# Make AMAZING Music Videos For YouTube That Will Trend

I'm Moe Stacks. I shoot music videos for hip-hop artists in LA and Las Vegas. And I started making better music videos by doing these five things. Number one, develop a concept, theme, or storyline.
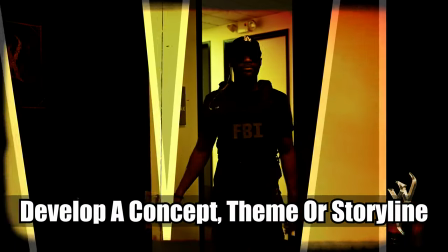Whether that theme is zombies, mafia, or 70s fashion, the best music videos are themed.
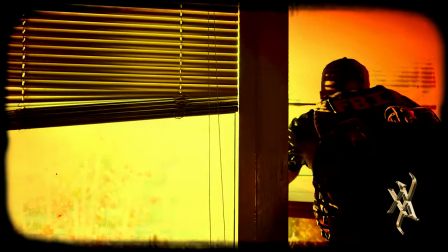Videos without a theme typically get less than 30 seconds of play from me, unless I really really really like the song.
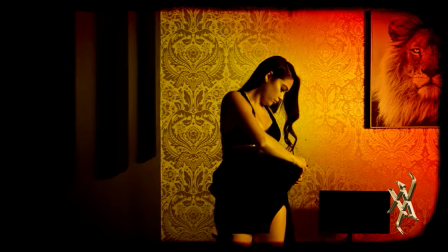Give me a story, give me something cool to look at, give me something to think about, give me something to remember. Number two, costumes or dynamic clothing.
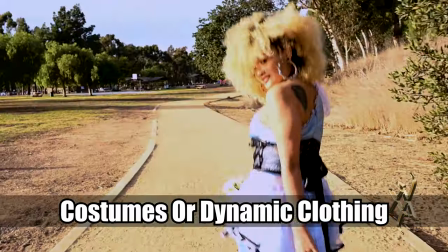Hip-hop artists are notorious for carefully crafting their images, so it can be hard for them to reach outside of their comfort zones.
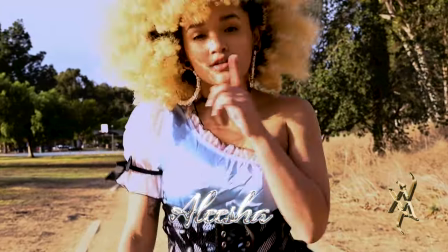But a dynamic outfit or costume can take your video from one that is forgotten to one that stands out from the rest.
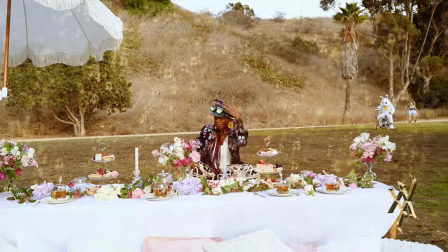If you are going to splurge on anything, splurge on outfits and costumes.
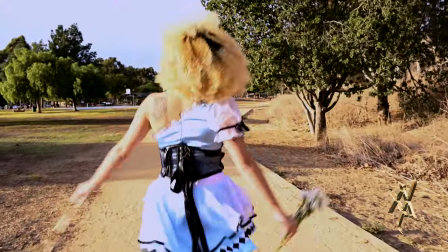It will be the most affordable thing to splurge on, but will add the most to your video. Number 3, shoot your video in 4K or Ultra HD, at a minimum. The new standard for film and music videos is Ultra HD or 4K and up.
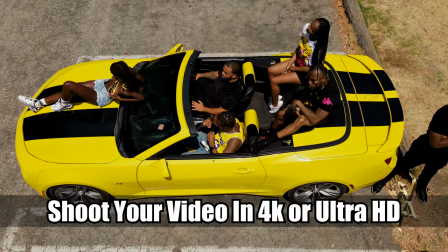YouTube currently streams in Ultra HD and many people are watching your videos on their HD TVs.
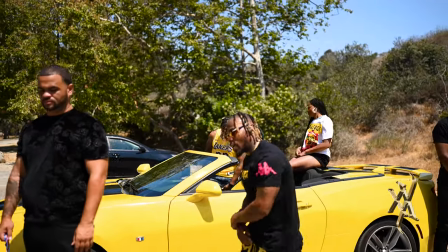IG still streams at 1080p and less,
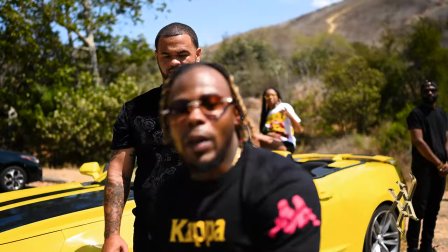but you don't want a low res video if your content is being consumed on a viewer's TV. As an example, My Caves music video received about 40,000 YouTube streams, about 44% of those views came from TV screens, and viewers watching on TV were more likely to watch the entire music video. Number 4, Camera movement over special effects.
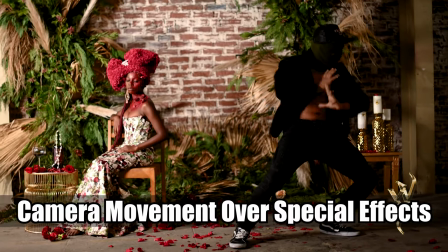For my personal taste, I prefer camera movement over a bunch of effects and cuts.
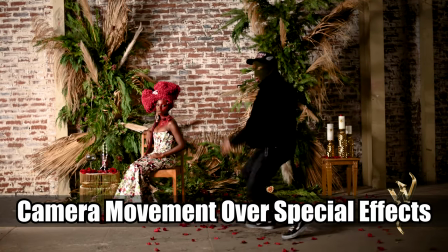Sometimes a song demands a fast pace but in my opinion some videographers go overboard with special effects and cuts.
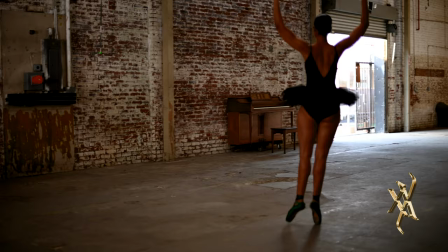However if you do not have a camera stabilizer, a gimbal,
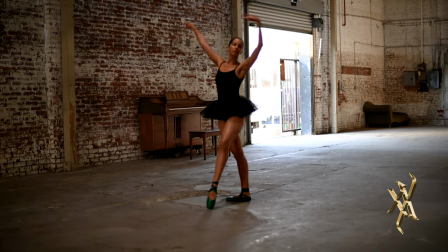a tripod, a slider or don't know how to effectively shoot handheld your video could be unbearable to watch because of camera shake.
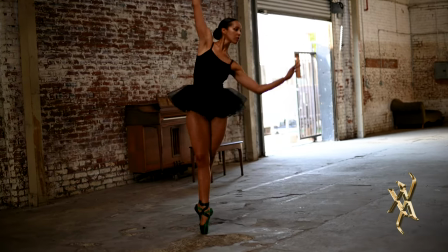A stabilizer or a gimbal will give your video a more cinematic look if you are not experience
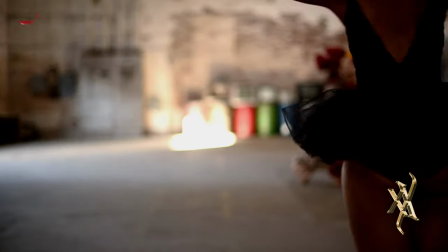shooting handheld which can be difficult if you don't know how to properly hold the camera. Number five, coloring and lighting. Does the image look flat right out of the camera? Editors usually have to do some type of color correction at a minimum to make your image pop.
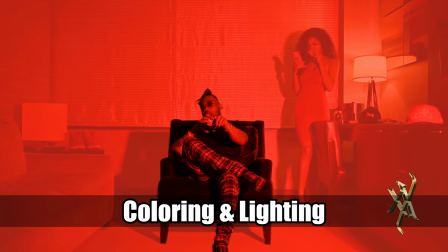Does the coloring or the lighting give the video a mood? Is your song really dark or is your song very happy and bright.
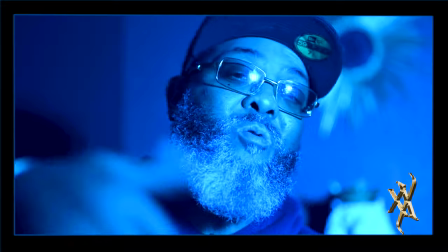That may affect what colors and lighting you want to use during production and during the editing process. It's usually the concept, theme, or story and the costumes or the setting that make a good music video on a budget. If you can't spend thousands of dollars on camera equipment, lights, locations, and voluptuous talent, spend time creating a unique concept or finding crazy clothing or outfits to make your video stand out from the other million videos on YouTube. Now you should be thinking about all of these things when you shoot your video, but please check out my next video if you want to avoid filming mistakes that can destroy your music video.